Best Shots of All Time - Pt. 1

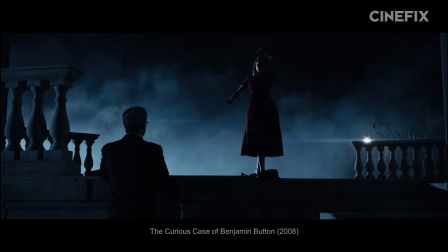[4:06]
Because unlike the close-up, the long shot is not about faces but bodies, not about nuance but about movement and form, about space and physicality.
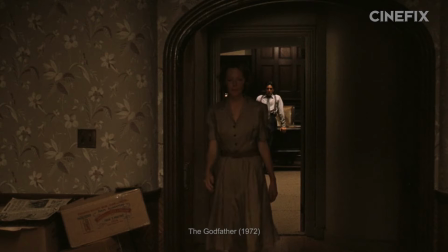[4:13]
Only the broad strokes of facial emotions are accessible.
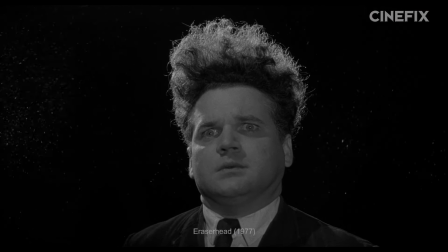[4:16]
But where a close-up completely removes what the rest of the body is doing, the long shot includes it, highlights it, relies upon it.
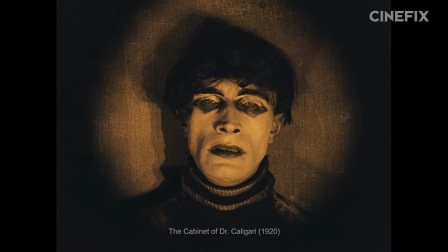[4:23]
And where the close-up almost always limits the visibility of the space, the long shot makes it an important part of its composition.
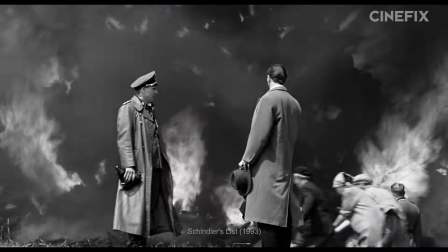[4:29]
And as in theater, a good director creatively blocks a long shot, arranging their figures in space to illuminate the subtext of the scene.
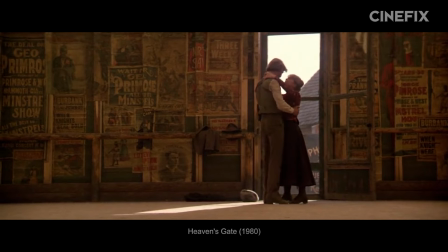[4:36]
And good actors use their whole bodies to express things their faces no longer can. But it's not just a wider way to say the same things.
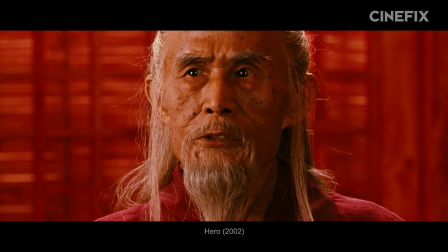[4:43]
It's a fundamentally different shot, employed for different reasons. It focuses us less on just one focal point, one person, and more on that person in a context.
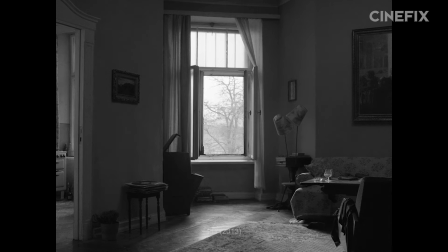[4:51]
And it is less about revealing internal machinations, but about external ones. A long, at its most most essential is a shot of a physical relationship,
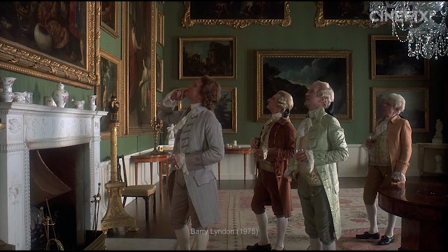[4:59]
often a spatial relationship between a person and their environment or a person and another person.
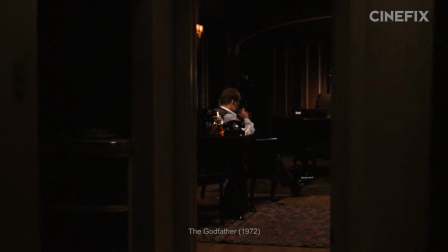[5:04]
And in direct contrast to the close-up, it's a wonderful shot for establishing distance, of keeping characters out of the intimate space.
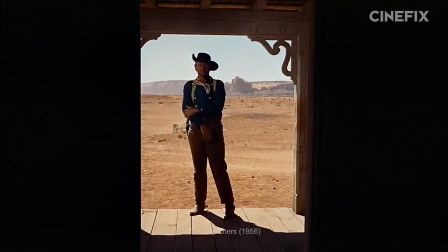[5:11]
Our favorite long shots include those that relate figures to a space like these from The Exorcist, The Searchers, or The Seven Samurai, and those that relate people to each other like these from Manhattan,
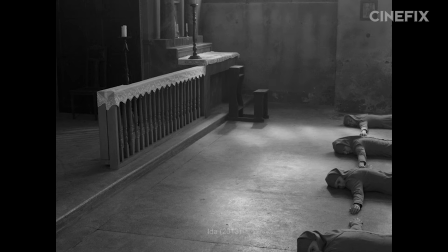[5:20]
Harakiri, and The Thin Red Line. Ida has a couple long shots that make incredibly innovative use of the form, but for our second pick,
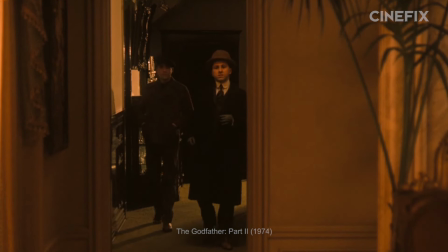[5:26]
our favorite version has to be in the Vito Corleone flashbacks of the break-in from The Godfather 2.
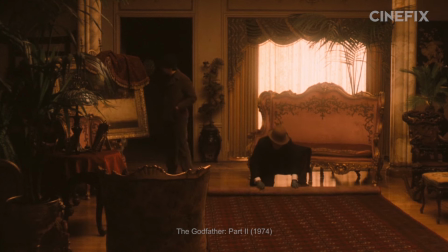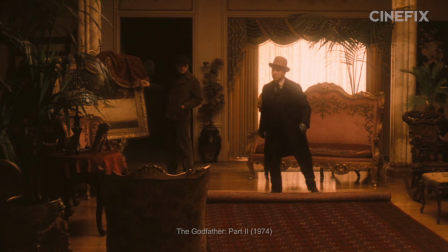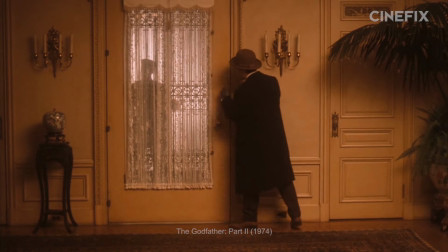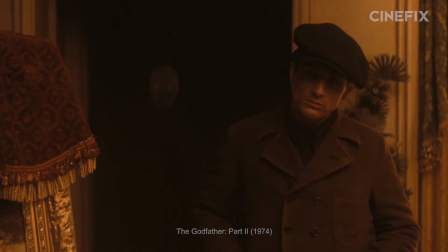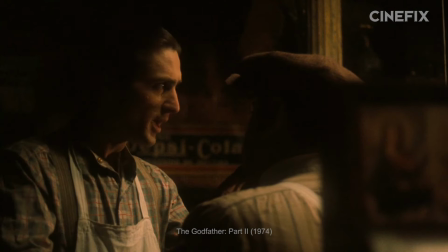[6:08]
After young Vito Corleone, who you might remember as Marlon Brando from the original Godfather, loses his job, he goes with his neighbor to rob a house, which is what lands us here.
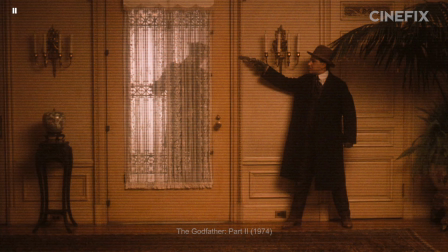[6:17]
And this standoff gives us one of the most dramatically effective long shots we've ever seen.
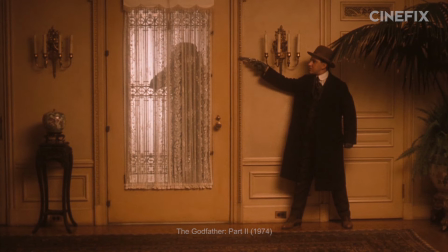[6:21]
This moment is tension in a bottle, an entire conflict in a single frame. And it's not just that it makes for absolutely poster-worthy imagery.
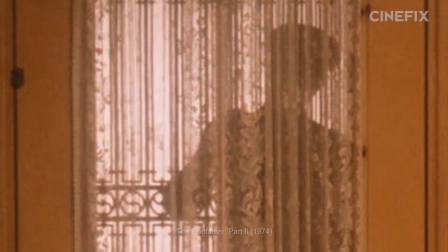[6:29]
The long shot here is the perfect choice for this moment in the story. Imagine separating this into cuts, separating Clemenza and the officer, and how much less intense that might be.
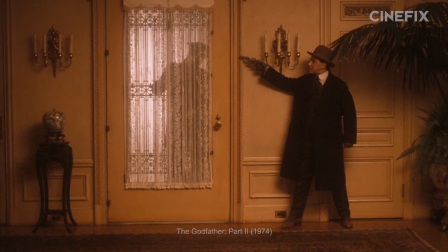[6:38]
The power is in the fact that these two are on screen relating to each other, connected, and the officer doesn't even know it. The frame contains and heightens the dramatic irony that the police officer doesn't know what he's walking into, and therefore our suspense as to what's going to happen next.
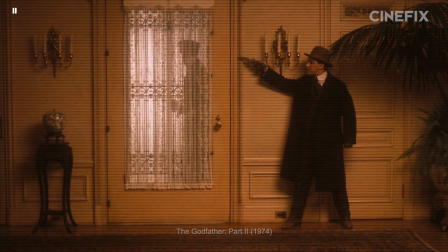[6:53]
Clemenza's body coils with tension, perfectly on display, readying us for the impending conflict, and there's something else.
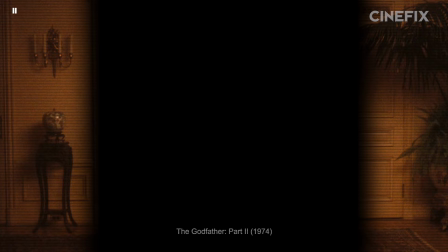[6:59]
Who's to say we need all this space? That we couldn't do this in a closer shot, tighter, like this?
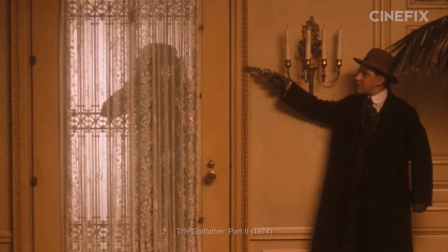[7:04]
But something is immediately worse. And it seems to us, in the full shot, the frame leaves room for what's going to come next.
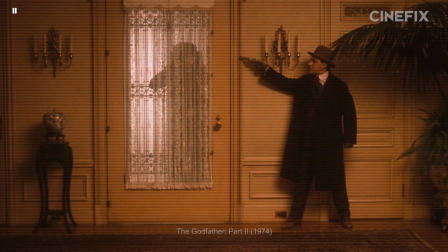[7:11]
A standoff once he's through the door, perhaps. Or maybe just a red streak painted across the opposing wall here. With the frame tighter, we wouldn't even be thinking about it. But with this extra room, we've got to wonder, are we going to need it?
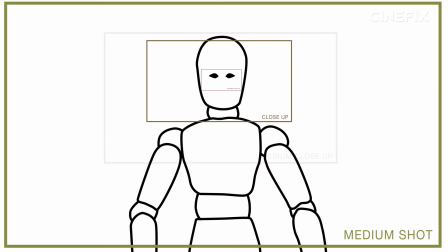[7:23]
Halfway between the close-up and the long shot is the medium shot.
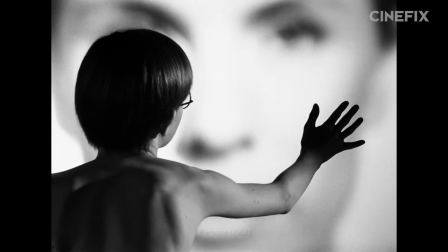[7:26]
Neither close enough to show us the closest of intimacies, nor far enough to really go wild with spatial relationships.
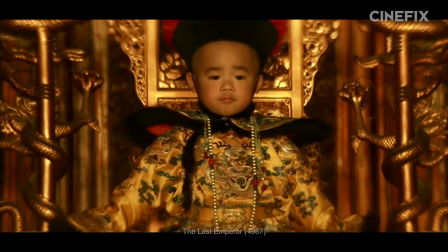[7:32]
The middle child. But it has its place too. Like the middle child, the medium shot is a fantastic mediator, a compromise shot.
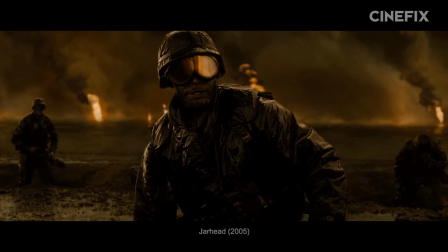[7:38]
And not a compromise in the sense that it's the jack of all trades and master of none. No, it's a compromise in that it provides you with some access to both intimacy and space.
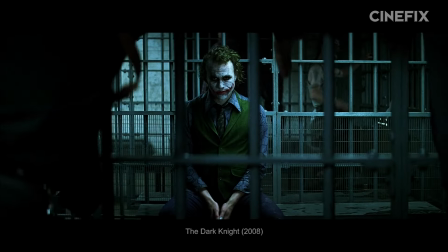[7:47]
This makes it the perfect shot for connecting the two, comparing or contrasting them, for tying the emotionality to the physicality.
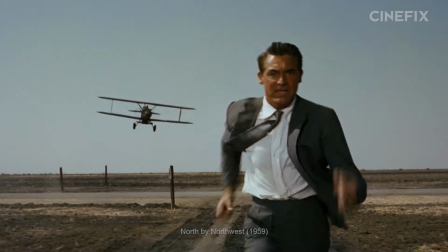[7:54]
At its best, a medium shot can show us how a character feels about their surrounding, either environmental or human.
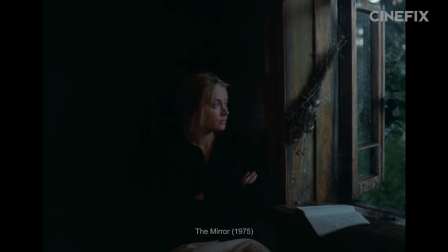[8:00]
It connects their face and thus their emotions to the things around them. It's a bridging shot between the inner life of the close-up and the outer life of the long shot.
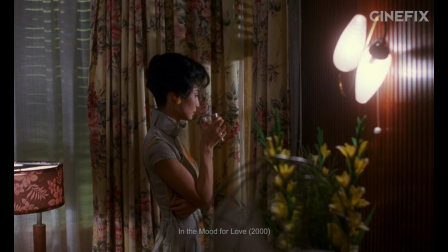[8:08]
In the Mood for Love uses it to suggest a non-intimate distance.